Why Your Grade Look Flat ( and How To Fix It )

you ever finish a grade and then sit back, relax, and think, well, that's nice, but it's still kinda flat? Well, that's because most people focus on contrast rather than density.
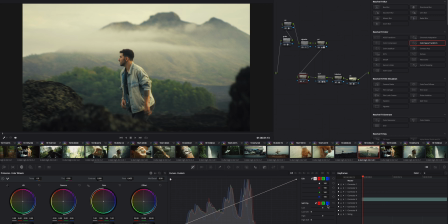So today I'm gonna show you a few techniques using a few tools that people don't even consider. They are film inspired and will help you bring back that texture, the beautiful pop that film have into your footage.
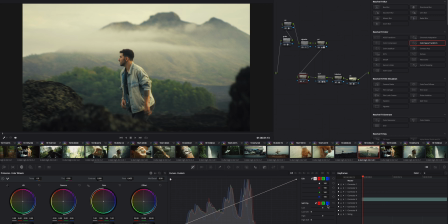Most flat grades come from relying on primaries. You push the contrast wheel, add a bit of saturation, and it looks punchier. But something is missing. That's fake contrast. You're increasing brightness, but not the actual depth.
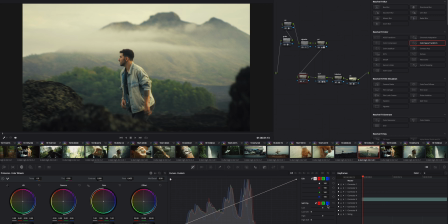And that's where the magic happens, in texture and color density, not just black levels. One trick I love and barely anyone talks about is the luminance versus saturation curve.
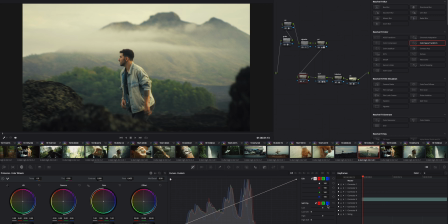Watch this. I bring saturation down in the shadows, up slightly in the midtones, and just kiss the highlights. You can pair this with a soft clip in the custom curves to roll off the highlights. And that's how you get depth that really feel like film rather than getting that digital sharpness that we all don't really like.
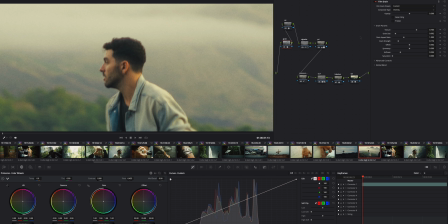Now everyone adds grain for film look, but what if you use grain to add contrast? Here's the thing, grain adds micro variation in luminance that trick your eye into seeing more depth.
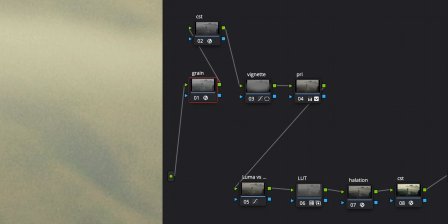So instead of throwing it on top, place your grain node before your CST or LUT. That way it blends into your whole color pipeline, giving you contrast within the colors rather than just slapping it on top.
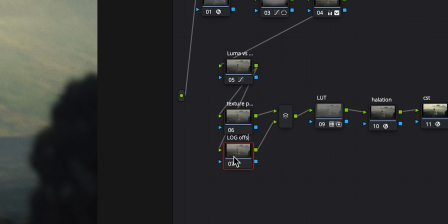If you want that extra pop, try combining texture pop with log offset tweaks.
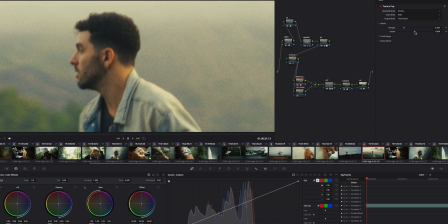Texture pop brings out those subtle details that really make your image stand out. But on its own, it can feel a bit digital. So what I do is pair it with a slight log offset towards warmth.
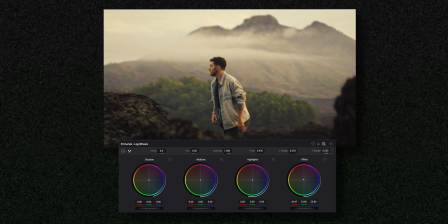It really helps balance the density and gives the midtones its rich, almost film-like glow. And doing this will help replace the digital sharpness that most of these cameras have, and then add a bit more of a softer film texture glow.
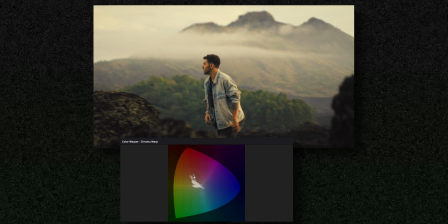The color warper is usually used for creative looks, but it's an insane tool for shaping density. So here's how to use it. Isolate your mid-tone skin hues, pull them slightly toward warmer tones, and then balance them with a tiny push in the complementary region, which is usually teal.
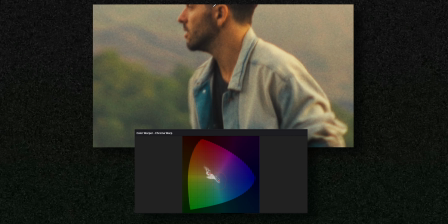The micro push-pull adds perceived contrast without changing any exposure values. It's like creating tension between colors, and it really will help creating that cinema glow instead of just adding brightness and shadows. So if any of your grades ever felt flat, this might be the reason, or this might not. But it's some of these tools that DaVinci Resolve helps us create different looks and different ways of having that cinematic look. Honestly, there is so many ways you can do this. You can have LUTs, you can use plugins, but I always found it super interesting to explore new DaVinci tools I've never used before, and I thought about making this video because I had no clue about these tools until last week, and then I did some research, I found out about these, and I was like, whoa, I think I have to make a video because these are pretty incredible. And now slowly I'm integrating this within my workflow.